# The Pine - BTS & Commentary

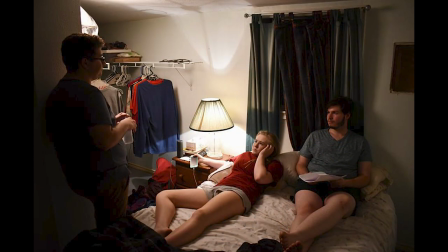(32:12)
Because like I said, there were a lot of things that I think fell through the cracks. I mean, like we were talking about earlier that the night shoot,
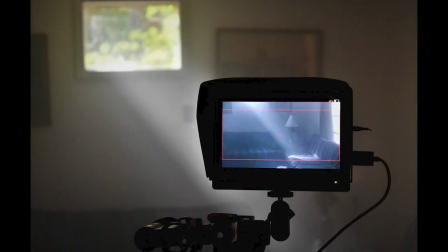(32:18)
like there were a lot of mistakes that I made, not them, not, you know, not Tucker or Haley that I made as the DP director,
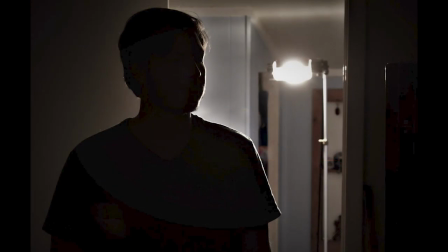(32:25)
you know, it just being me and my camera. There were a lot of mistakes that I made.
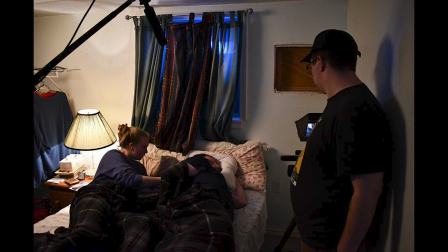(32:30)
And personally, I feel like it could have been better off had I not made those mistakes. But there is, you know, some good that came out of that, of, you know, that shot.
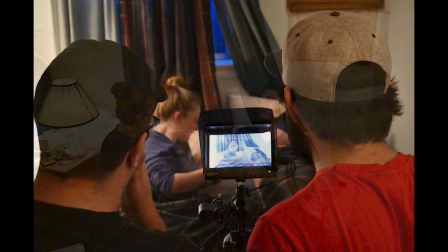(32:39)
I love that shot very much. And it may not have been the same. that might have been different had I not made those mistakes.
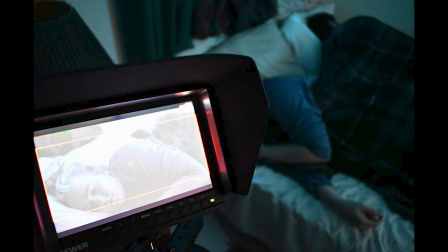(32:47)
But in the future, I definitely will have, and I have since had bigger crews on the things that I've worked on.
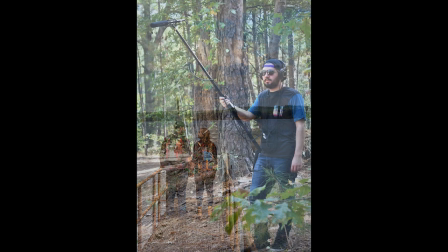(32:55)
Yeah, man, absolutely. That's such an important lesson. I love pretty much everything you said.
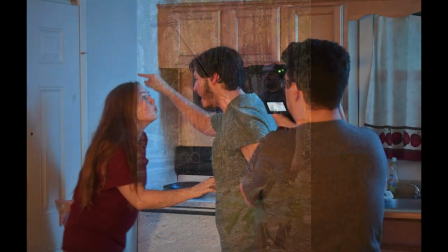(33:00)
It was awesome, all good stuff, and I'm excited to sit down right now and watch The Pine talk about it. All right, let's get started. Let's jump into it, man.
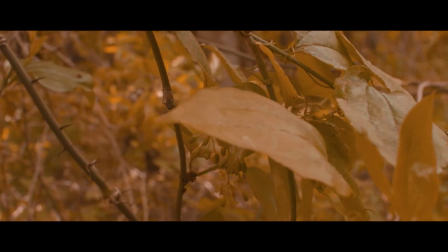(33:12)
Um, so yeah, like this is, this is the scene that I had to reshoot.
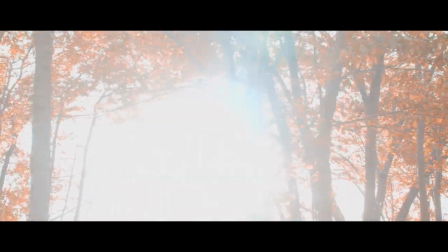(33:16)
I mean, this was me and Tucker and Haley out in the middle of just a park, like a local park, um,
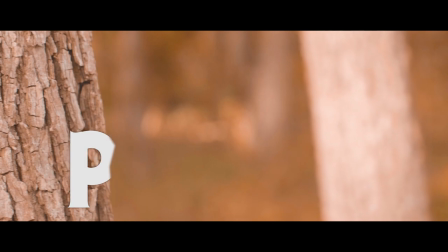(33:23)
you know, near where we were, uh, to go and shoot this beginning scene. Like I knew I wanted something to get people's attention, you know, um,
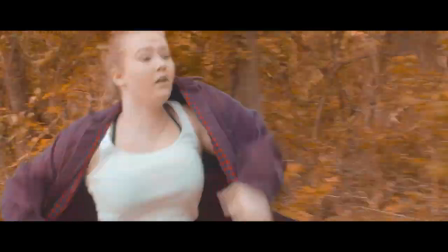(33:31)
because her just waking up in a car and just talking about a dream she had is a lot less interesting than seeing her being chased through this weird,
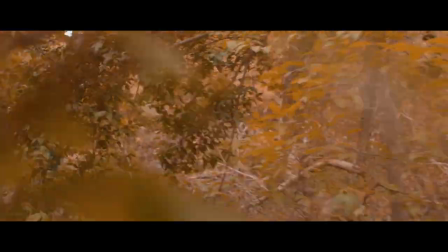(33:40)
like, orange forest, you know? I knew I wanted a moment where it's, like, unsettling and different.
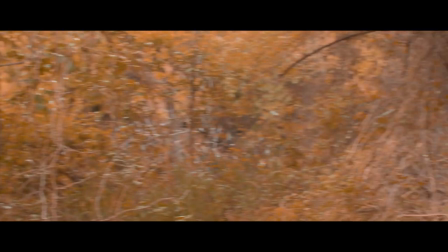(33:50)
Yeah, and the cool different thing is she's chasing him, you know? This is not a super horror show.
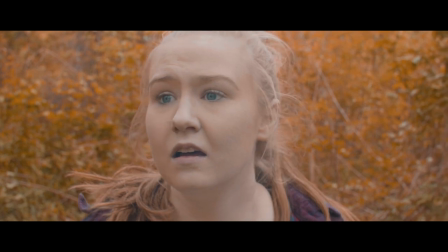(33:57)
I mean, she's not necessarily running from the attacker. She's trying to get to someone, and that's very cool.
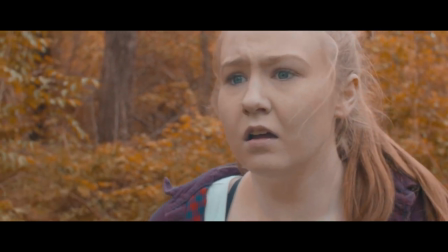(34:03)
I think that's a very cool different choice, you know? Yeah, I wanted, you know, like I talked about, this fear of abandonment.
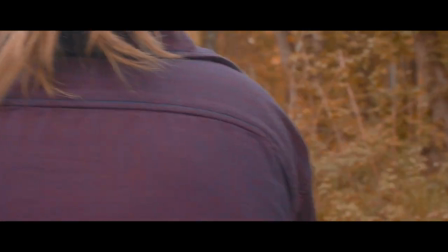(34:09)
So she's chasing the people that are running away from her. You know what I mean?
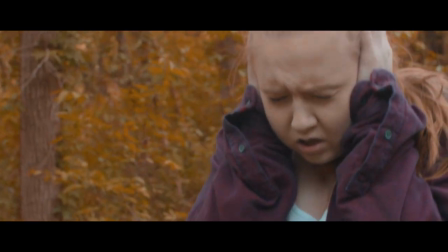(34:14)
Like she feels like people are leaving her, so she wants to chase them as much as she can,
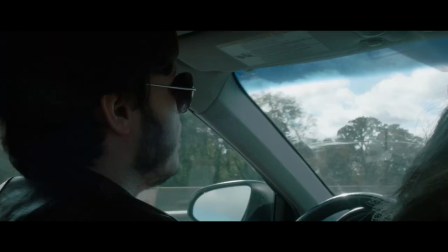(34:20)
you know, and get that, you know, connection that she craves.
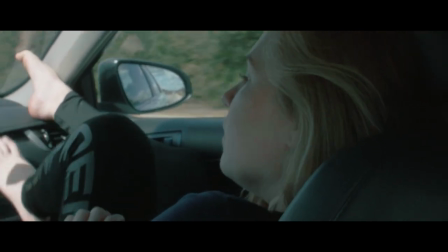(34:26)
And this right here is where we would have picked up originally of her just, you know, waking up in a car.
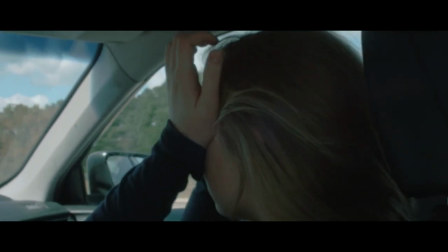(34:32)
And I was like, you know, I think we need a little bit more than that. And the repetition on the close-up on the eye, I love it.
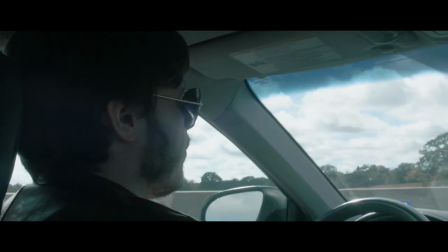(34:40)
You do it, I think, three times in it. It's very cool.
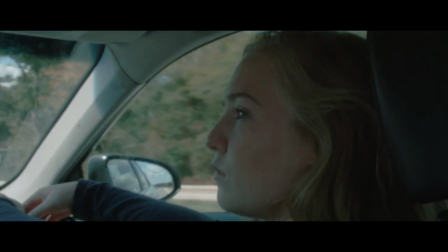(34:43)
Yeah, I wanted, you know, I mean, like this idea of, like, dreams and, like,
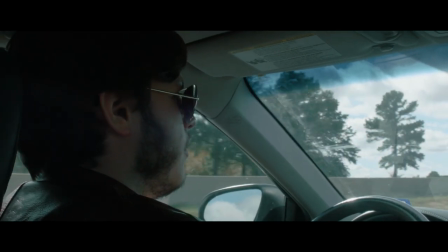(34:51)
you know, what happens in your dreams, you know, being a part of what happens in your real life.
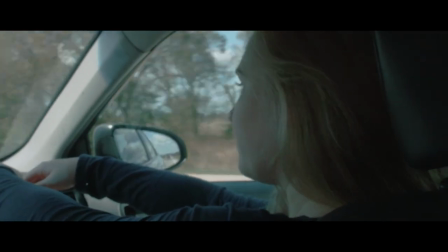(34:58)
You know, like, I like that idea. And so I wanted this idea of her like waking from a dream, you know
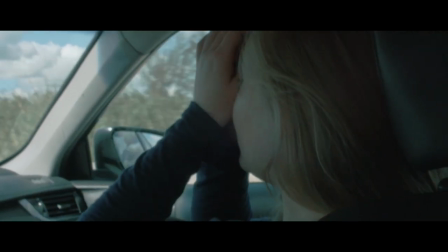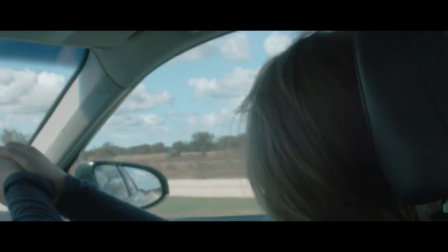(35:10)
So a little thing on the production side of this This entire scene is ADR'd All of this audio is done after the fact
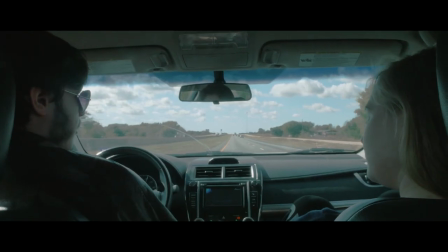(35:18)
I got audio while we were in the car And they're literally driving So it's very loud,
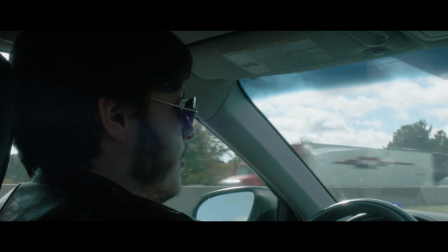(35:25)
bad audio And so I was like, alright guys, ADR time So much of the editing process of this film was all done with audio.
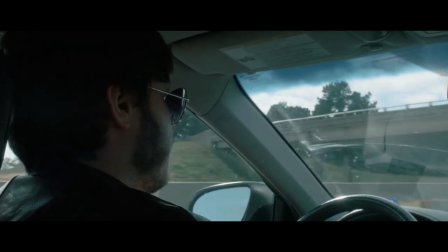(35:34)
I mean, that was part of the idea, part of the concept was to make as much of the horror audio focused,
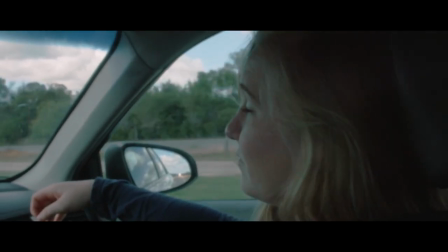(35:42)
as much as the scares audio focused because audio is free.
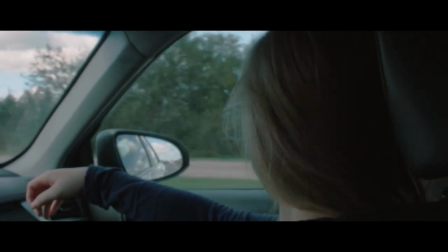(35:48)
Yeah. Where, you know, like big Hollywood studio effects are not.
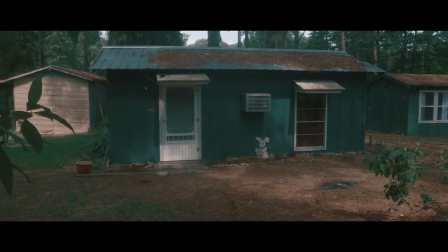(35:54)
There's the terrifying bunny. And there's the cabin. There's the creepy little bunny. Yeah.
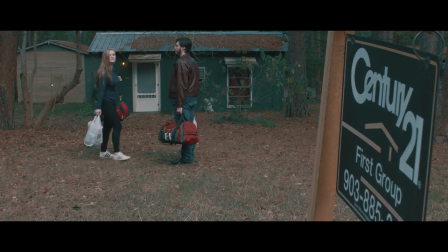(35:58)
I mean, like it just is filled with so much
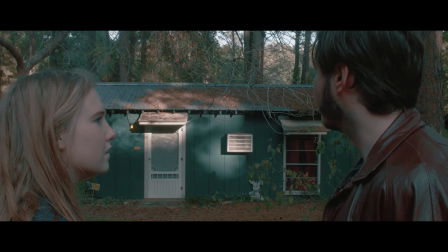(36:04)
so much character this is interesting
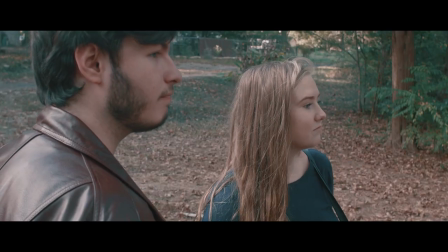(36:08)
it's like a green cabin you know it's painted green it blends right in with the foliage it's very interesting
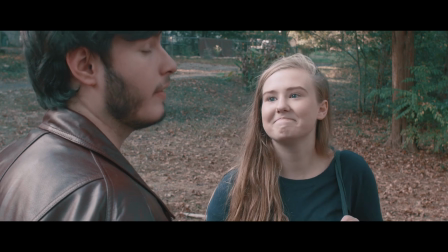(36:15)
it's just kind of a perfect little place for this I really wanted to play with that too I
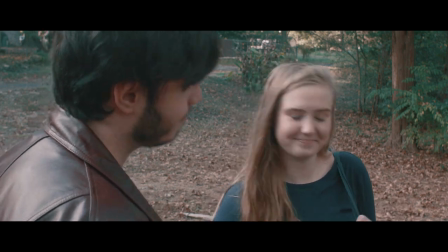(36:22)
wanted to play with this idea of the green forest and creating juxtaposition with that with the colors and so you may notice as the film progresses
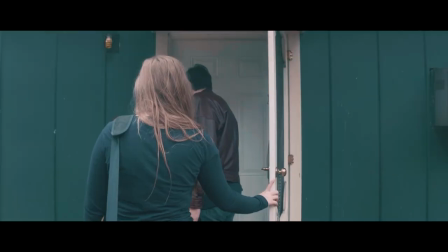(36:32)
Tucker wears a lot of green so his he might be more resistant to
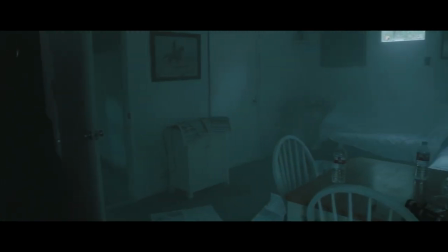(36:41)
the Pines influence than Haley who's always wearing more contrasting
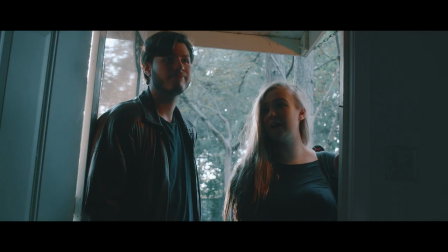(36:49)
colors so she'll be wearing red and stand out against that color or blue it doesn't really match as well as
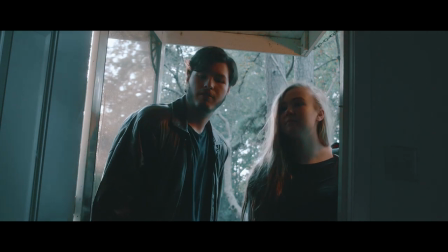(36:57)
Tucker who's usually wearing um a green or a dark brown or something that fits into that forest a lot more
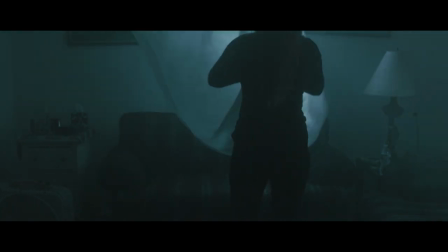(37:08)
i mean this is just one of those scenes where i mean like just being in the cabin you add a tiny bit of haze and just use the natural light and there's such a mood that's already set absolutely man like every shot in this whole whole little sequence here is just gold you know didn't the The ring right there, that wasn't in the script, was it?
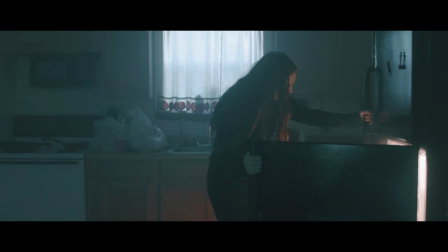(37:30)
That was not in the script. That was our actor and producer, Tucker, taking it upon himself to add more.
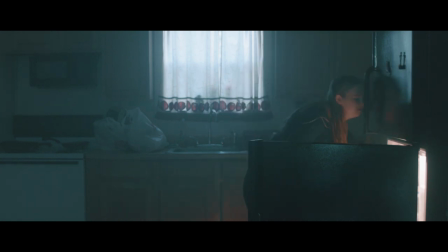(37:37)
He saw an opportunity, and he didn't even tell me before we got there. We were about to shoot that scene. He said, hey, I had an idea. What do you think? And I was like, I love it.
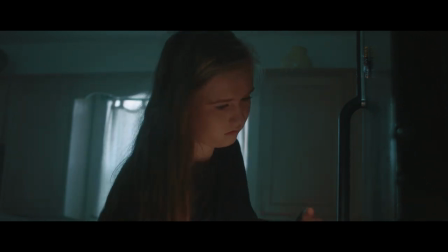(37:47)
I love that he took the idea and wanted to make it his own, just in the way that Haley did of, you know, you know,
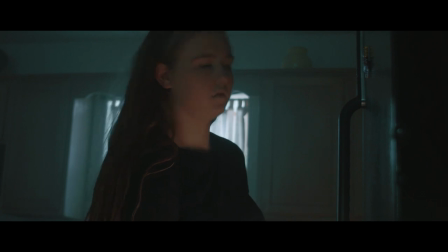(37:55)
taking it and making it her own. I wanted him to do the exact same thing. And that's exactly what he did by, you know, making taking this ring and having this moment of like, oh,
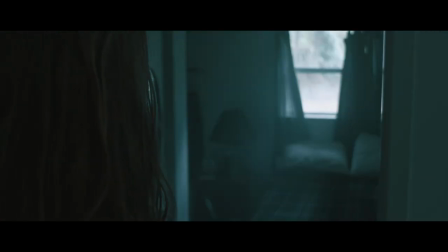(38:04)
there's more that, you know, and especially by the end when she's disappeared and he's running away from her.
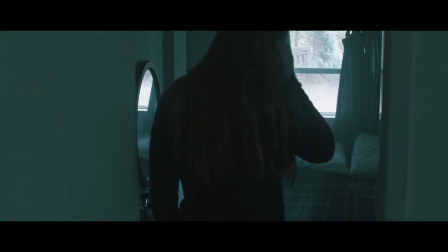(38:11)
Like that moment of like, you know, he doesn't want to abandon her and yet she will be abandoned, you know?
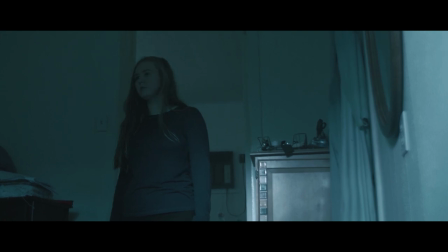(38:17)
Absolutely. Yeah. But this is also a very, very, like, creepy, moody sequence where we're kind of looking up at her.
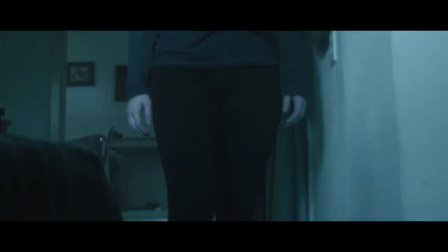(38:25)
I love this shot right here. I've gotten comments on it like, hey, why is she looking in the bag?
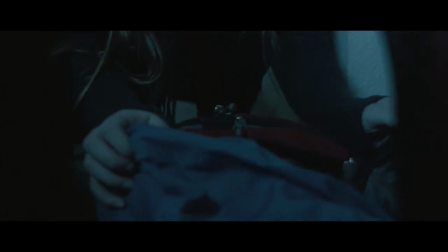(38:30)
It's not like he's in there. It's like, yes, but that was the bag he just had. Yeah. That was the bag he just brought in there.
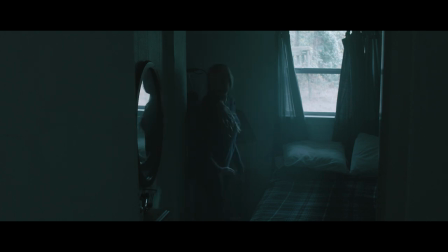(38:36)
So she's checking it to see if all the stuff is in there or if, you know.
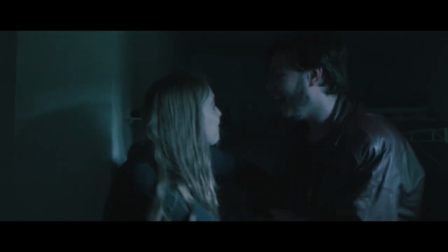(38:40)
So she's just, and then, and then the, uh, the jump scare, the, uh, uh,
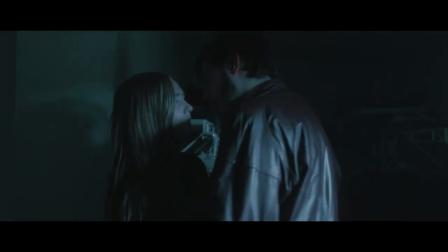(38:48)
not a jump scare, jump scare to, you know, put you a little bit on edge and, you know, set a tone.
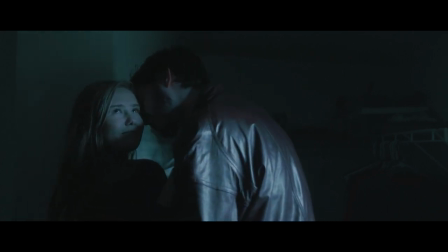(38:54)
And of course we have the horny teenagers. So we've got that. Absolutely. Yeah.
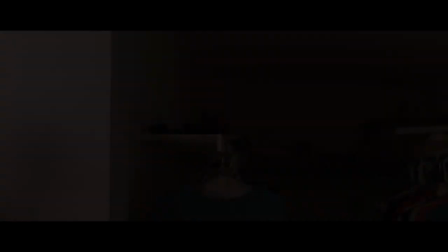(38:59)
I mean, like, like I said, I wanted to make it feel kind of eighties and a little schlocky and, you know, having a couple of horny teenagers is never,
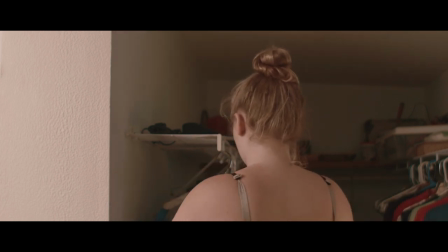(39:07)
uh, never a bad thing in a horror movie yeah this
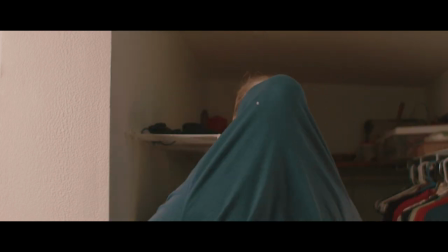(39:19)
scene i i the direction is she's supposed to knock the photo off that she's about to look at but like we
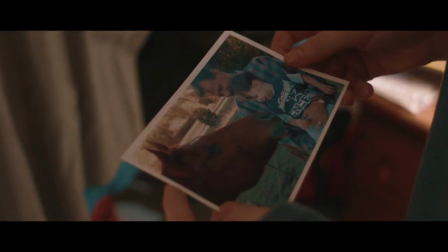(39:25)
couldn't quite get it to where it was at a place where she could easily knock it off so we just had it to where she was like oh there it is and
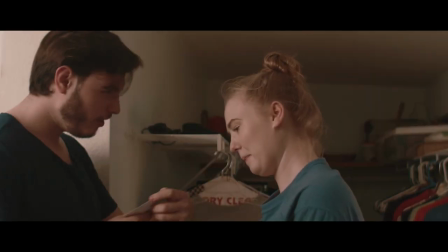(39:31)
that's actually a picture of tucker and his grandpa um i'm pretty sure that was at the cabin and he was just like hey let's just use this and I was like
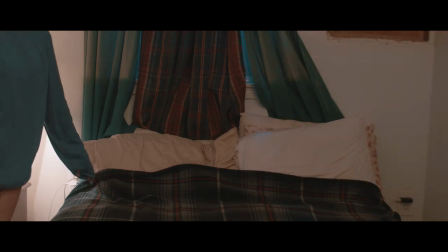(39:39)
oh that's perfect I love it um and it fits so perfectly um with the you know this idea of like him and
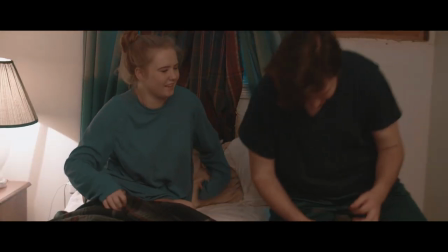(39:46)
his dad it's such a cute picture of him and his grandpa um I you know it was just just perfect